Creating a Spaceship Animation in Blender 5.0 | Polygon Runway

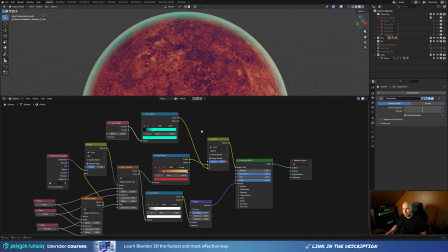[12:03]
And I wanted this to feel a little bit alien, so that's why I created, you know, like a really strong red and blue planet with some greenish atmosphere.
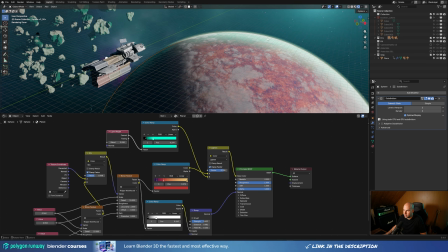[12:12]
And when you enable lighting here, you can see how this Fresnel reacts with the light coming from the side.
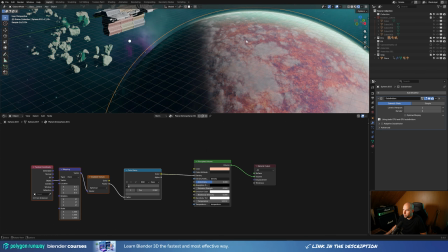[12:19]
And then I just duplicated the whole sphere to create this clouds layer.
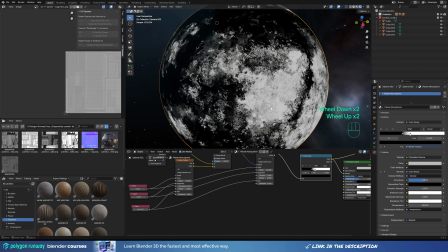[12:25]
And again, this is a noise texture. It's the same setup that I used to create the terrain, but here I'm using the noise texture to drive the volume shader.
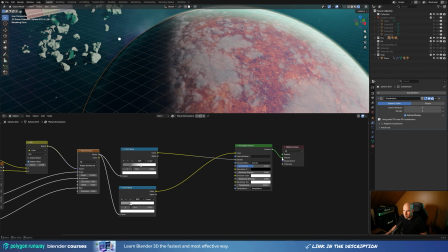[12:33]
So you can see there's no surface, there's only volume shader here, and I'm using some color ramp values to drive the density and the color to create these kind of clouds.
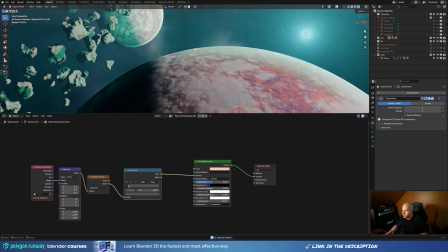[12:44]
And finally, if I remove this, if you look from the side, you know, this transition is a little bit too harsh, even with the volumetric clouds. So I wanted to create like a more natural atmosphere transition. So basically, I just duplicated this sphere once more and created another volumetric shader,
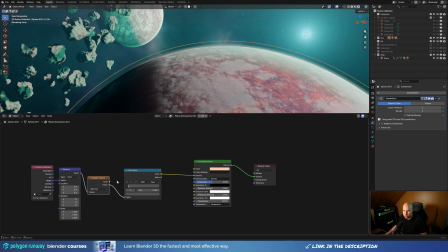[13:01]
but this time driving just the gradient spherical texture through the color ramp to create this halo on the edge there.
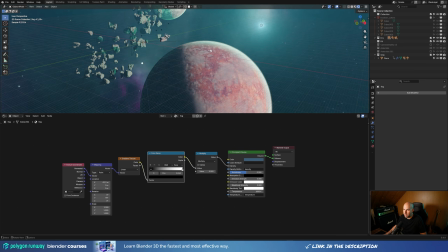[13:09]
And in the end, I think it produced a really nice planetary result, which I could then duplicate to another planet here on the side.
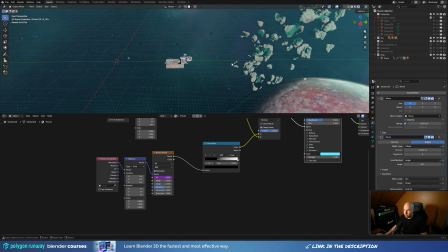[13:17]
And then I could move to some other procedural elements like the thrusters here, which is very simple setup.
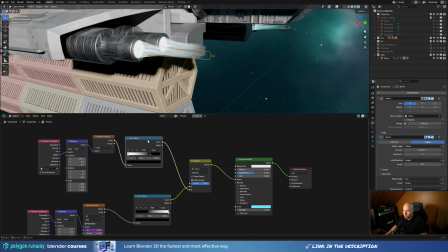[13:24]
Basically, it's just a gradient texture that kind of cuts the thruster from the back here.
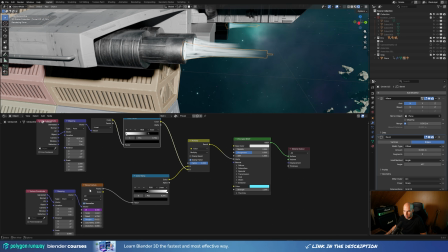[13:31]
So it adds the alpha there, and then it's masked with the noise texture that's really stretched using the mapping node.
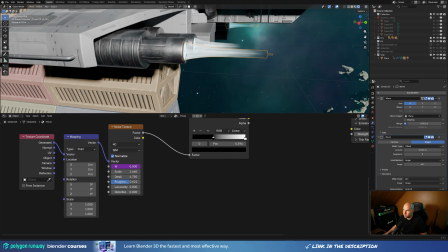[13:40]
Here you can see how it's stretched on the x-axis. If I would reset this, you will see this becomes a normal noise texture, but stretched like this,
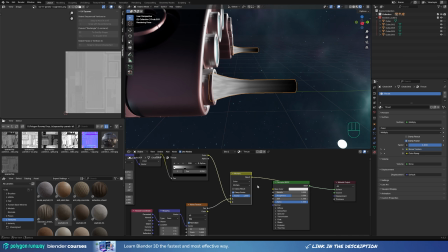[13:47]
it produces this really nice result suitable for thrusters.
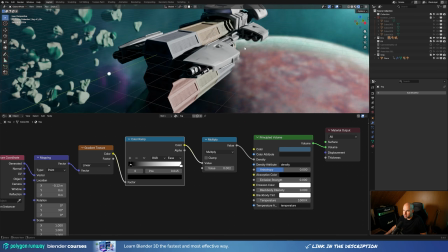[13:51]
And finally, I could move on and create some additional details, but generally I felt the ship looked a little bit too flat,
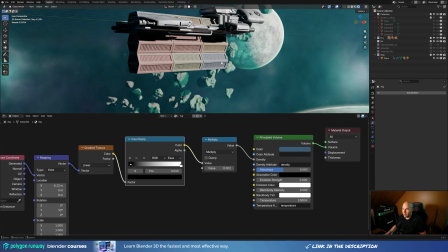[13:58]
so I thought I will try to play with the containers a little bit more, and I added multiple layers of these, and I really loved the result.
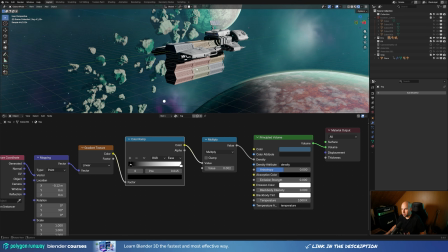[14:07]
It kind of made this more rough, more robust, more industrial. And yeah, generally I just liked this idea.
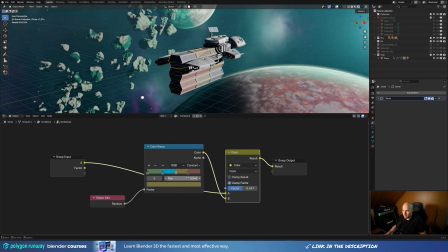[14:13]
So I kept the containers and I created the shader that just assigns the random color to the containers, so they're not all the same.
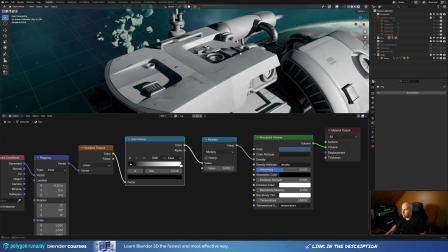[14:22]
And then basically I just created all these little details here,
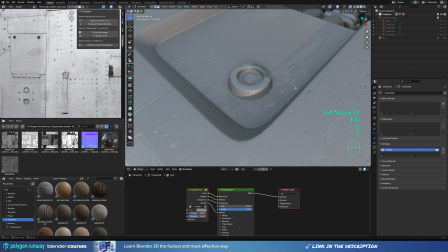[14:26]
these little shapes, you know, combined with the pipes, with the different textures on them.
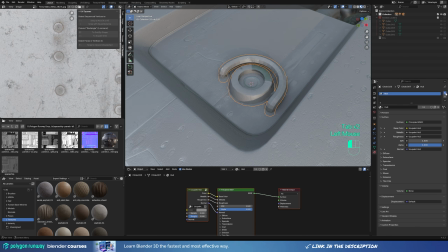[14:31]
And additionally, I created some pipes that I can duplicate around,
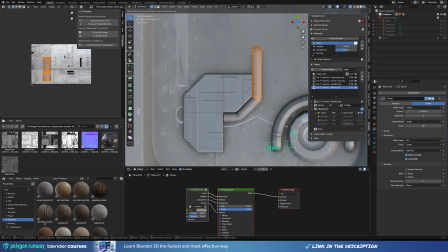[14:36]
and these were really easy to just, move around the model and snap on the surfaces.
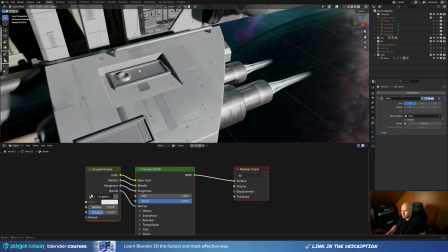[14:42]
So as you can see here in this cutout, I have this small detail that's just snapped in.
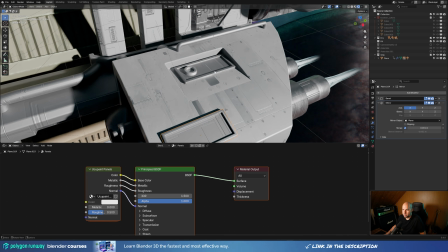[14:48]
Here is the same thing, and I can even combine some of these. So for example, here these are two objects right there.
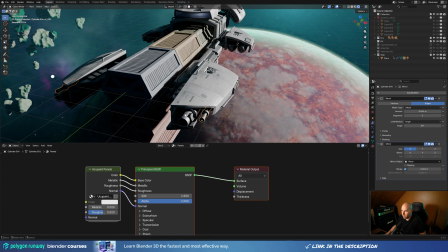[14:54]
Here there was some cylindrical objects that I felt were needed to create, more visual interest.
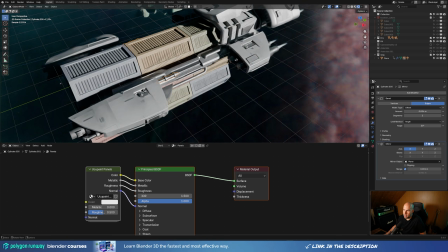[15:02]
Same here, and then a little bit more of those pipes and small details in those cutouts, like here and here on the sides.
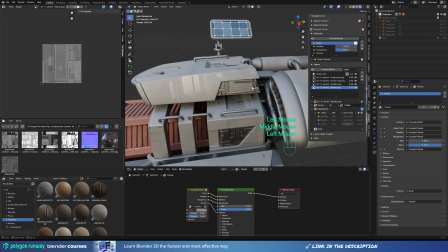[15:11]
So again, I just incrementally made more and more renders and render previews and added detail where I felt the ship was,
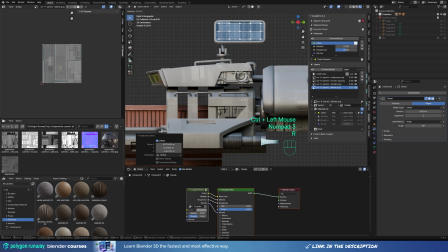[15:20]
feeling a little bit too flat or uninteresting.
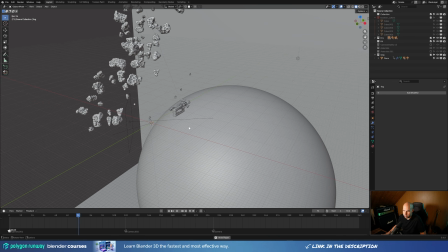[15:22]
And finally, I just made a very simple animation of ship moving and, then slowing down in the end, and basically just played with the camera angles, which was integral part of this process.
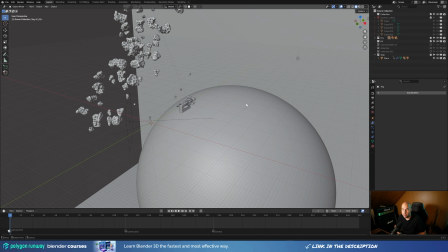[15:35]
Because with the space animations, to put something really in perspective, you can use tricks like focal length of the lens.
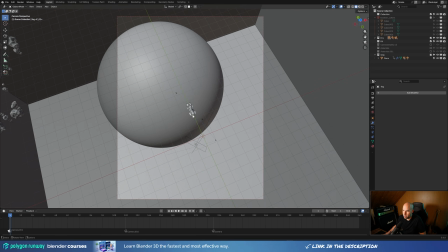[15:44]
So for example, here if I go to the camera view, you can see I'm looking at it from a distance,
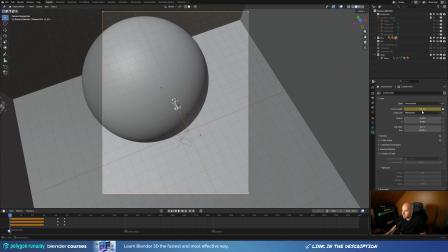[15:50]
and here if I select the camera, you can see this is 50mm of the focal length,
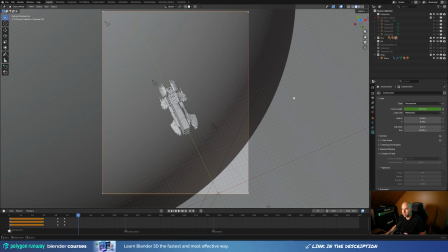[15:55]
but then I just do this like aggressive zoom all the way to 200, and this really kind of makes it flat. There's almost no perspective at all, and it really feels like the ship is in the distance and there's this large planet behind it.